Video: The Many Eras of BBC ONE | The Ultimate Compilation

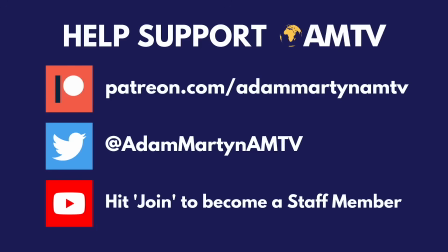[0:00]
Help support AMTV by becoming a patron, an AMTV staff member, and following us over on Twitter.
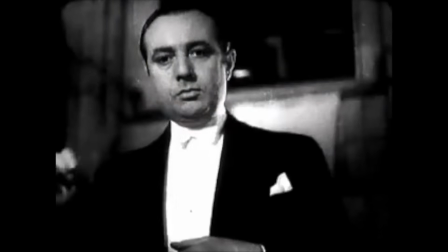[0:08]
Originally launching in 1936, BBC Television was the leading broadcasting service for viewers in the UK for several decades.
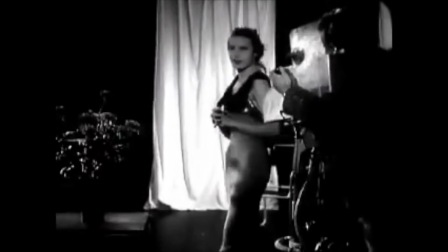[0:16]
In the pre-satellite and digital age, with limited options to choose from, the corporation's name would quickly become well known to the British public.
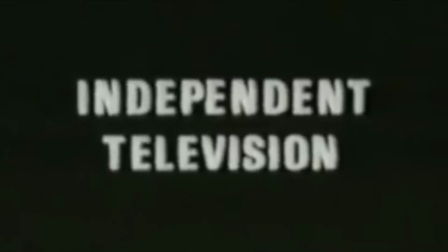[0:23]
In the early 1950s, with murmurs of a new, commercial channel potentially launching to challenge the BBC,
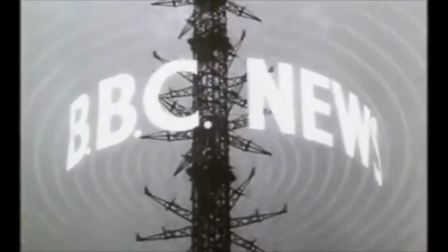[0:29]
the corporation decided on a number of changes, both in programming, but also in appearance.
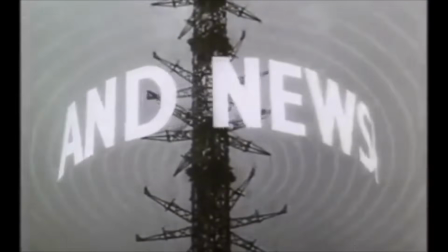[0:35]
And so, in late 1953, the first main BBC ident was to debut.
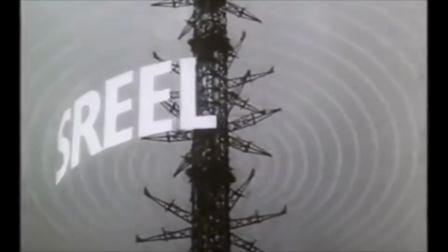[0:40]
So let's have a look at the batwings.
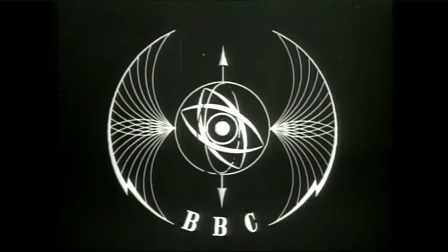[0:45] In our opinion, it is not suitable for children or for those of you who may have a nervous disposition.
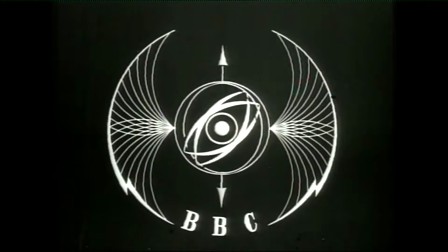[0:52]
Very atmospheric, to say the least. The batwings are instantly recognisable in terms of their design.
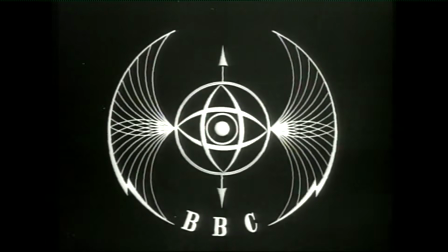[0:58]
The wings themselves feel very much from their era, something you could see on a B-movie poster of the day.
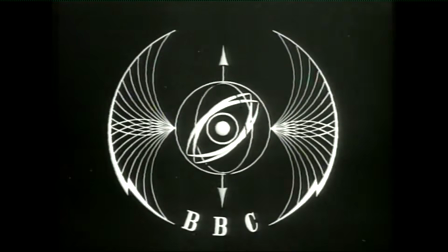[1:03]
The main intrigue, however, comes from the centre of the ident.
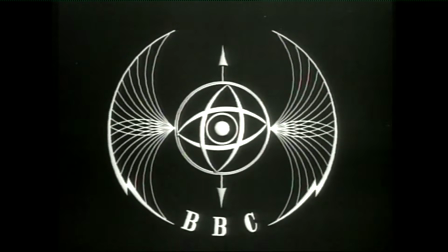[1:06]
Here we see a constantly rotating set of bits and pieces, all moving simultaneously, but also very soothing to witness.
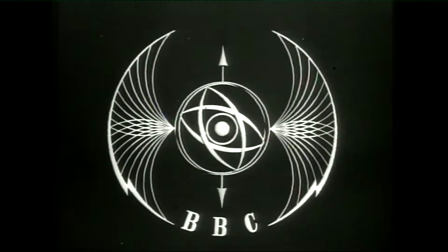[1:13]
The two spiked arrows at the top and bottom of the circular section are quite odd in my opinion. They could be used to somehow stabilise everything, or are just an interesting design cue, but whilst I'm not 100% certain of them, I also couldn't imagine this early ident without them.
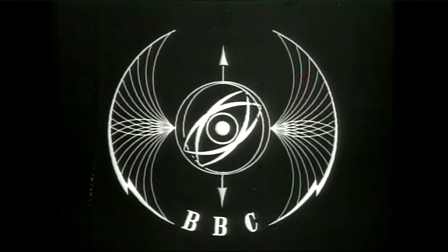[1:27]
Whilst today the batwings are considered to be an iconic piece of British television history, they weren't well received at the time.
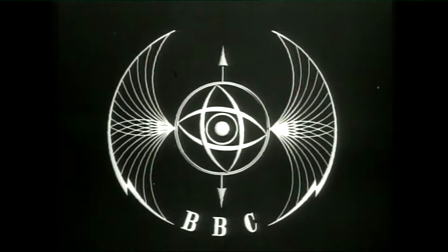[1:33]
Some viewers either found them too terrifying or inappropriate to be broadcast. Remember, this was the 1950s, television was still fairly new, and many viewers were still apprehensive about the medium to begin with.
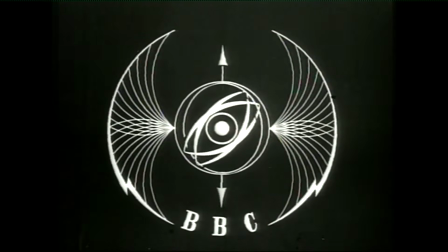[1:44]
To close off looking at this legendary sequence, here is what the BBC themselves claim the ident was meant to represent.
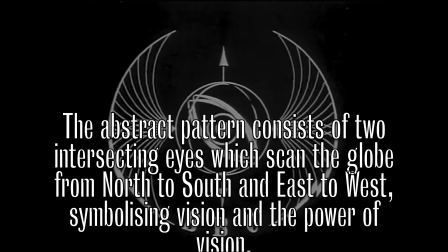[1:51]
The abstract pattern consists of two intersecting eyes, which scan the globe from north to south and east to west, symbolising vision and the power of vision.
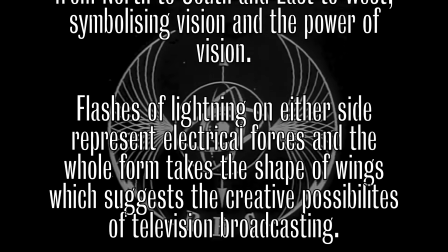[1:59]
Flashes of lightning on either side represent electrical forces,
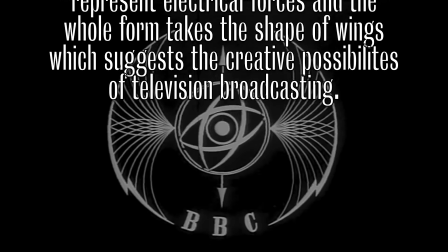[2:03]
and the whole form takes the shape of wings, which suggest the creative possibilities of television broadcasting.
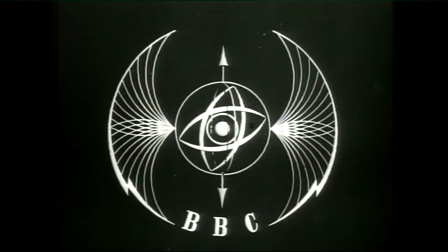[2:09]
Whether you agree with them or not, that's up to you, but hey, that's what artistic interpretation is all about.
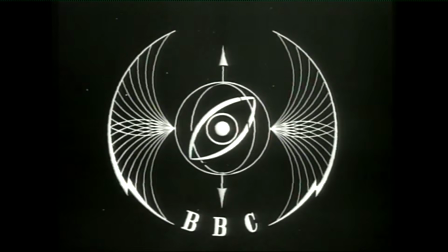[2:15]
Anyhow, let's move on to our next sequence today, which is titled The Map.
This is BBC Television.
Short, but sweet. Can't go wrong there.
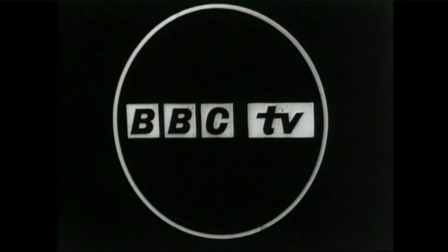[2:29]
The map was introduced in 1962,
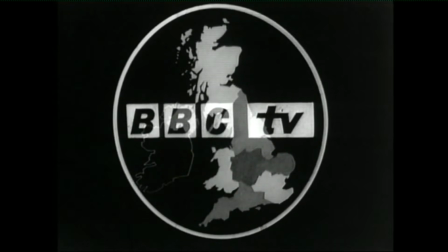[2:32]
after the corporation had rebranded itself from the BBC television service to the rather succinct BBC TV in 1960. This ident may seem infinitely simpler when compared to the batwings, and indeed it is. Nothing more than a map of the UK appearing before the BBC TV moniker, and nothing more.
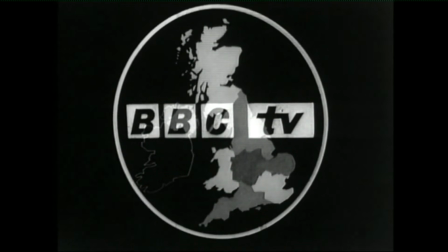[2:50]
However, I would argue in terms of getting across the sense of the world, or the UK at least, this ident communicates that a lot clearer than the batwings ever did. It is clear that the ident is mainly focused on the UK specifically, rather than the whole world, but that global emphasis was to come very soon, as the map would only remain on TV screens for around 1 year.
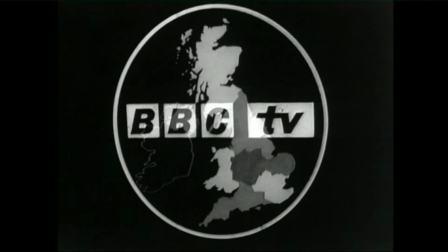[3:09]
And then, in the autumn of 1963, the BBC introduced the first version of their iconic globe.
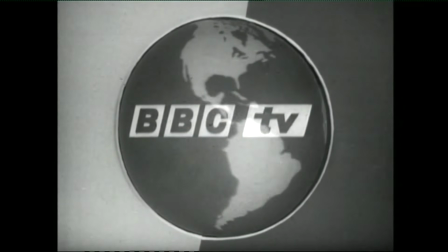[3:21] This is BBC Television.
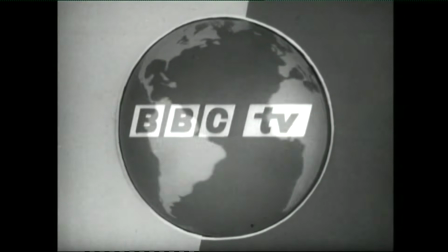[3:26]
There's the globe we all know and love. This ident is the first of what millions of viewers still identify the BBC with.
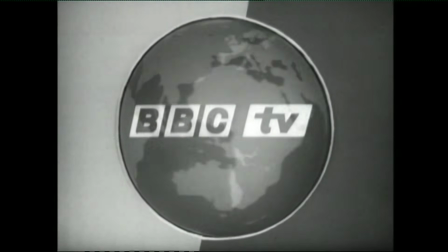[3:33]
The constantly rotating globe must have been seen as quite the achievement in 1963,
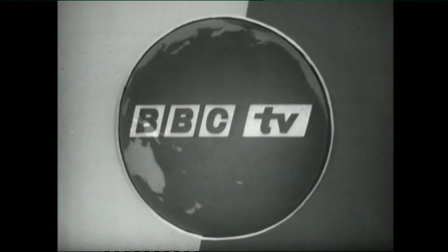[3:37]
as it was all done with live mechanics, and this practice would continue through the rest of the 60s and into the 70s.
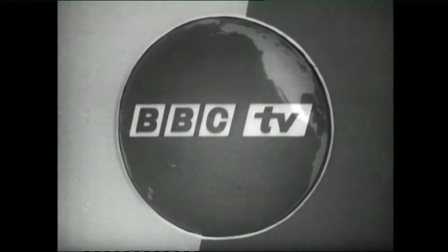[3:43]
The shift is now on a global scale, with the rotating sphere now showing viewers every country and continent of the world, and implying that the BBC, despite being founded and primarily broadcasting in Britain, had something of a worldwide reputation and appeal.